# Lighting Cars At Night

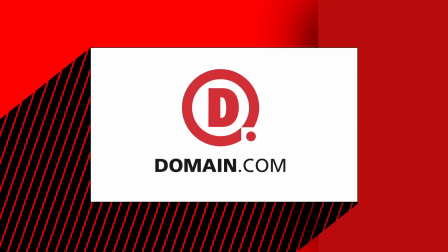(0:01)
This episode of Film Riot is brought to you by Domain.com. Today we do some lighting in a car like this and other types of lighting stuffs. Yay lights! Yay lights.
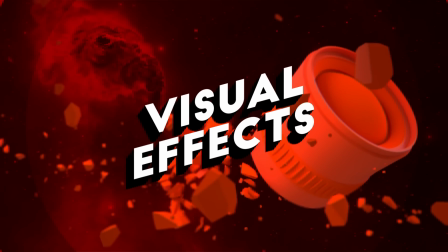Welcome to Film Riot, the show that takes mystery out of the effects and techniques going to some of your favorite Hollywood films. I'm your host, Ryan Conley, and before we get into the episode today, I have to let you guys know about our Triune Secret Santa giveaway that we're doing, which is over $9,000 in filmmaker goodies. Oh, God.
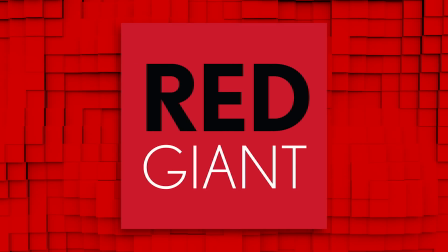(0:32)
We got stuff from our friends at Rode Mics, Kessler Crane, Red Giant, Rampant Design, Hit Film, Meze, Lens Pro to Go, Iographer, Switcher Studio, and of course, a bunch of other goodies from our store as well. One lucky person is going to be winning a whole box of awesome. To possibly be that person, all you have to do is follow Triune Store on Twitter, then tweet out about the best gift that you ever received and use the hashtag Triune Secret Santa.
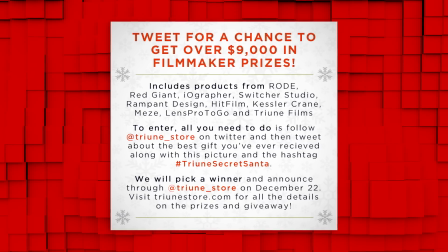(0:55)
Then attach this image to that tweet as well, which you can find the link to the image in the notes below. And that's it. We're going to be picking a winner on December 22nd, and we'll announce that winner from the Triune Store Twitter account. And if you're wondering, yes, you can tweet out as many times as you want. There's no limit. So go here for more details on that, and you can find more in the notes below as well, including links to our amazing partners who made this awesome gift possible. And stay around to the end, where I'll be giving more details about all the goodies that come in this prize package. But moving on into the episode, today we're going to be answering this question. How did you light a ghost encounter? Did you use any lights?
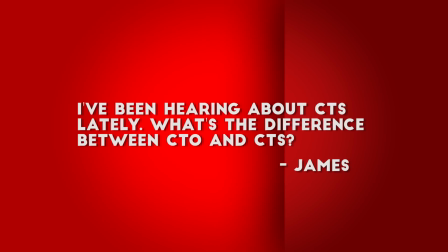(1:27)
And because why not, let's do this one too. I've been hearing about CTS lately. What's the difference between CTO and CTS?
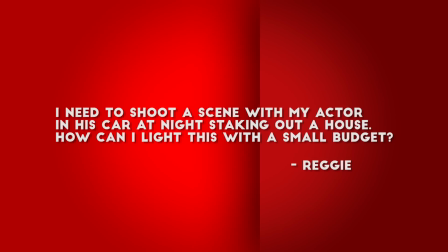(1:33)
And because I can, let's throw this one into the pot. I need to shoot a scene with my actor in his car at night staking out a house. How can I light this with a small budget? We'll save that one for last, but let's start knocking these out. Am I right? Am I right? Yes? The answer to the question, find out after the break. Oh my God.
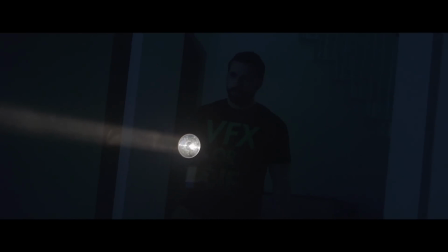(1:56)
First up, let's look at how we shot that dark, no light scene in our ghost episode. The answer to this is soft bounced backlighting and atmosphere.
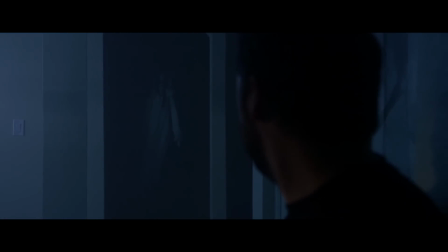(2:04)
For every scene, I had one light or two at most. The main light I used was my new Lightstorm LED panel that I mentioned in the Christmas list episode.
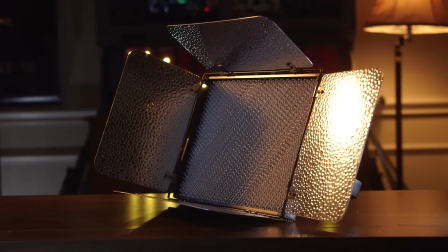(2:12)
Currently, this is my favorite LED panel and the most effective light in my kit. It's super lightweight, has massive output, and they did something very smart.
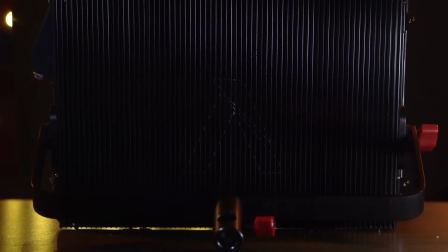(2:19)
They got the controls off the actual fixture.
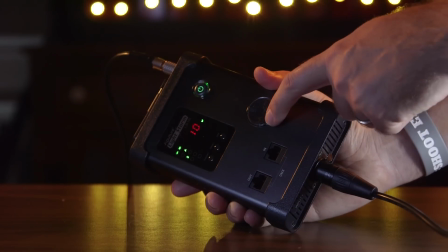(2:21)
So we now have this controller which hangs down for us to adjust settings on the light without having to bring it back down if we've set it up high and then want to adjust it.
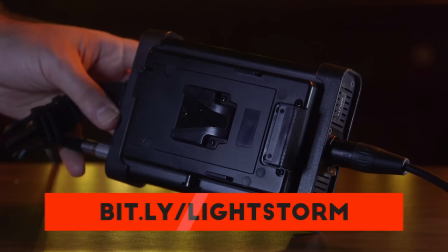(2:28)
It also has a connection for V-mount batteries, so you can slap on a battery and you won't need any power at the location. This is excellent if you're shooting outside at night or doing something run and gun where you need to be in and out. But let's take a look at this specific setup.
Ryan. Ryan, there's a ghost.
For this shot, we just have one light and a bounce board, which the bounce is actually doing a lot to fill the shadow side of his face.
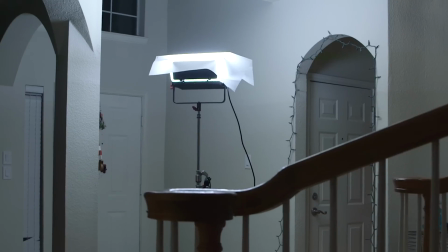(2:55)
It's subtle, but without it, it would be all muddy and gross. So we have the Lightstorm in the back of the shot, out of frame, bouncing off the ceiling, and with diffusion over top of it.
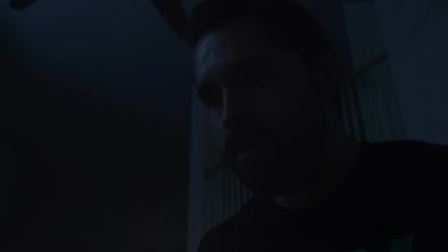(3:03)
So we're getting just this very soft fill with a bit of edge on Josh's face since it's directly behind him.
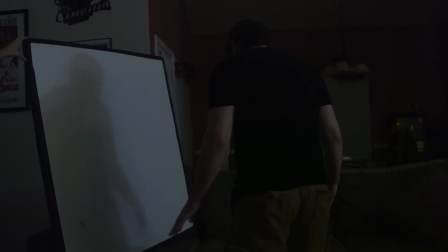(3:09)
Then a small bounce to fill that shadow side of his face slightly. But the final and most important factor in all of these shots to really make them work was haze, or fog if you don't have a hazer. We kept a nice amount of haze going for every shot. This carries light through the shot and gives it a lot more atmosphere. To show you what I mean, here's a shot without the haze, and then that same setup, nothing changed except we have haze in the scene.
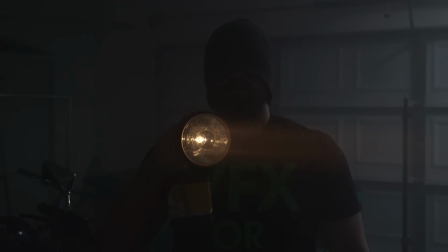(3:31)
It's a massive difference, and the reason that we get these cool shafts of light with the flashlight as well, which was another factor in making all these shots work, adding as many little things to keep it from being boring visually.
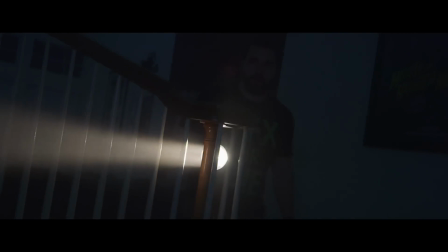(3:41)
Plus, we're adding a different color with the flashlight to break up all that blue, which is definitely helping us as well. But that's it. Basically, every setup of that sketch was that simple. But moving on to CTS and CTO.
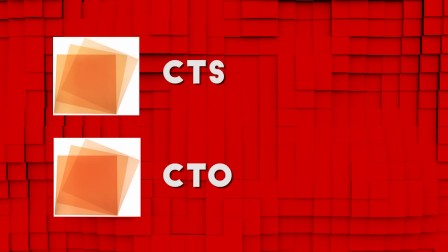(3:51)
For those of you who don't know what that is, they are both orange colored gels, which at first look seem pretty much like they're the same. CTO stands for color temperature orange, and CTS stands for color temperature straw. The big difference between these two is that CTO has a more reddish tint to the orange, and CTS has a more yellowish tint, which I favor.